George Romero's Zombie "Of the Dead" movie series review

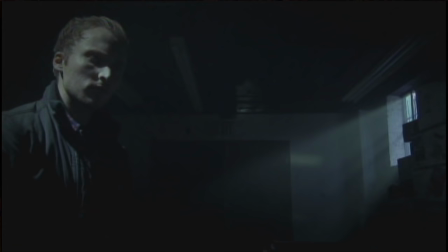24:42 I mean, the lighting is dark, but not in an unintentional way, in a staged, moody, and cinematic way, just like any real horror film.
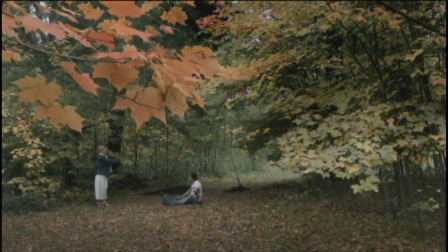24:51 Even more baffling is the composition. Everything that happens, they manage to capture it.
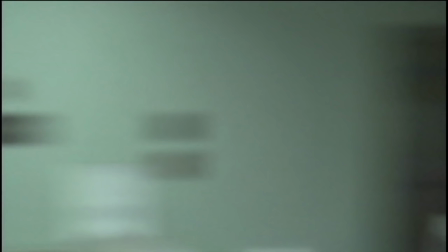24:59 Not once does the camera ever miss anything.
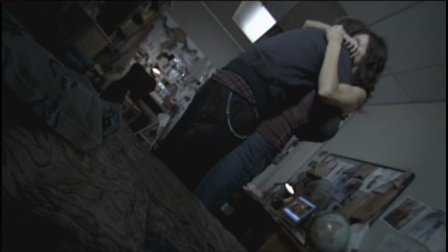25:05 Even when they put the camera down, everybody is always inside the frame. Every shot looks planned.
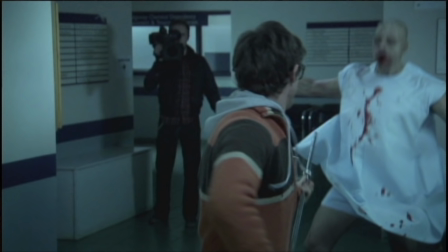25:12 They also use two cameras, so they can cut between two angles. It's as if Romero couldn't decide to make a found footage movie or a regular cinematic film.
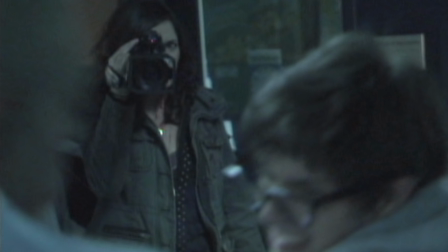25:22 Not to mention, these people are holding the cameras like robots. They don't even look like they care what's going on.
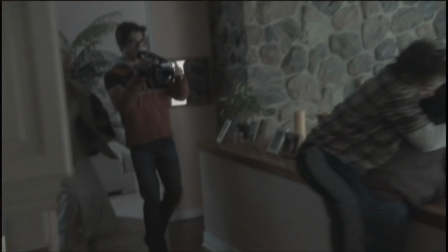25:28 Why are they not running? Also, the idea of cutting between multiple cameras ruins the subjective nature of a POV.
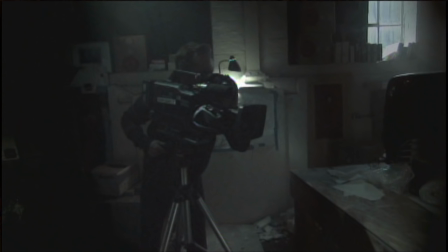25:36 There's no long takes to make us feel like we're really there. Not to mention, one tiny detail, the two cameras are completely different.
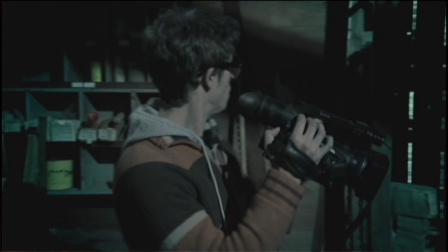25:45 One of them is some kind of pro camera, the other is clearly a DVX-100, which isn't even a high-def camera. Deborah calls it an HVX, but it's not. This is a more nitpicky thing.
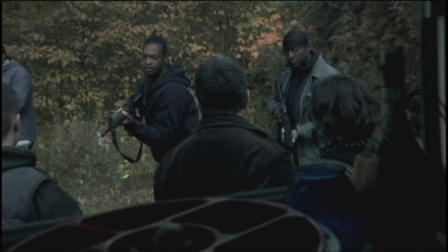25:57 The point is, these two cameras would never match so flawlessly. The audio is the most inexcusable of all.
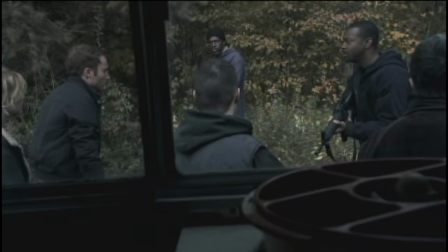26:04 Everybody's voice is 100% clear.
Come on! Before we get our asses shot off!
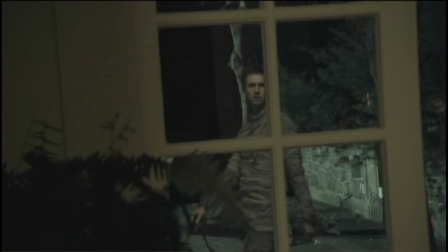26:09 I'm leaving you, Jason. You can keep the house, I'll take the car.
Did they ADR this whole documentary, or did everybody have hidden microphones?
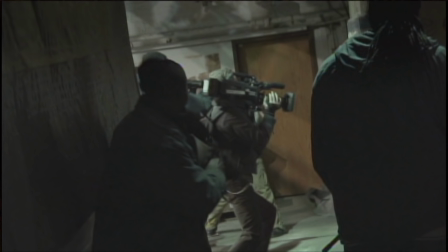26:18 Come on!
Then there's the music. Why would there be music? Oh, don't worry, Deborah explains it.
I've added music occasionally for effect, hoping to scare you.
This line is embarrassing. Like, really? You're gonna spell it out like that? This is a horror movie! Get ready to be scared! And if you have footage of your friends being killed, how could you be so insensitive to put music in it?
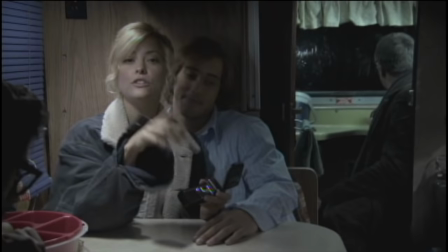26:49 Then there's the don't mess with Texas girl.
Don't mess with Texas. Don't mess with Texas!
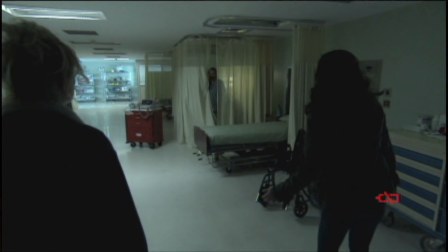26:55 A minor thing, when one of the cameras is losing battery power, we see the battery icon on the screen. That wouldn't happen, unless Deborah added it there to be cute. Most importantly, there's the acting. In these found footage films, that's the hardest part to get right. If the acting is not believable, then everything falls apart.
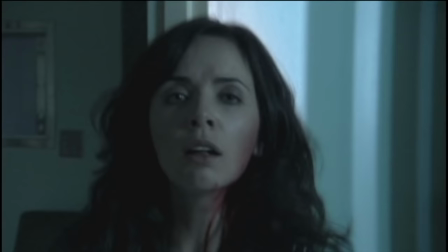27:16 And here, all the acting, all across the board, is awful.
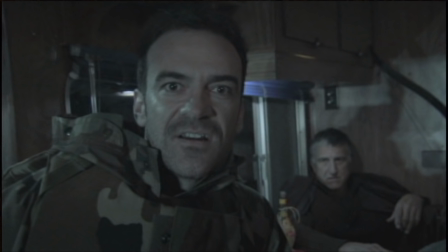27:21 That's enough, Deb. I got it.
There is not one line of dialogue spoken that doesn't sound fake.
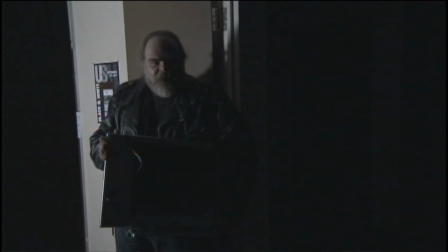27:28 Take, for example, this scene where Jason is filming in a girl's dorm and encounters a robber.
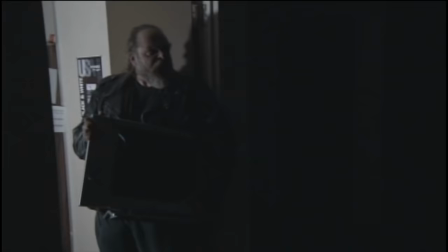27:34 What's the guy with the video camera doing in the women's dorm? Security!
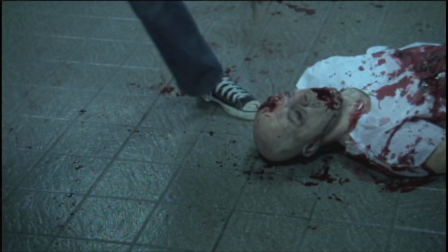27:40 Did the robber forget he's on video? One thing that'll satisfy any zombie fan is the abundance of gore.
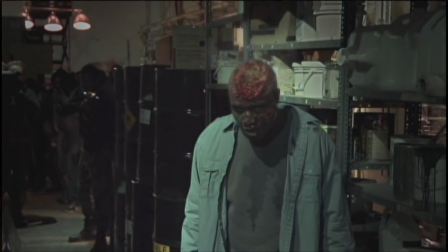27:48 It's all computer-generated, but it still does the trick.
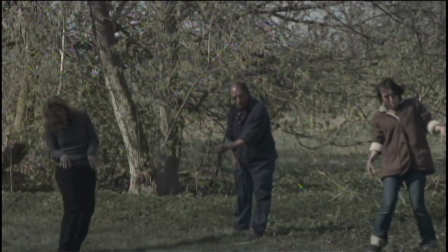27:51 One scene that sticks out is when they meet a deaf Amish guy who communicates by writing on a chalkboard.
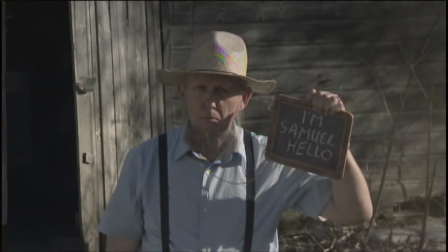27:57 It's an abrupt change of mood. It's a comedy scene played for laughs. I wonder why Debra didn't add some goofy music. And I'm not here to rip the movie apart. I don't want to talk about every little moment that bugged me. But I can't let this go.
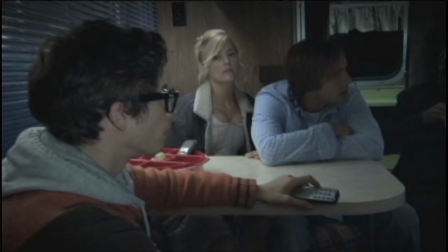28:12 They're sitting around listening to a news broadcast, and right when it ends, they turn off the TV. I hate that! I hate that cliché! I understand why they do it. They have the TV running here, and they don't want the sound of the TV running over the rest of the scene, so they shut it off just for convenience. But it's one thing to do it in a real cinematic movie, but to do it in a found footage film?
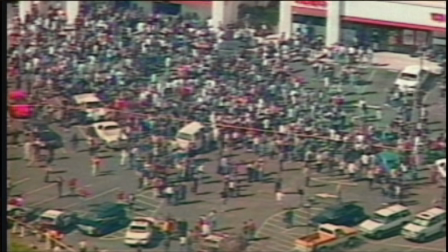28:37 That's just dumb. Romero always has an agenda. Every movie he makes has some kind of message. One thing he seems to be getting at here is how people are becoming desensitized to the tragedies of the world.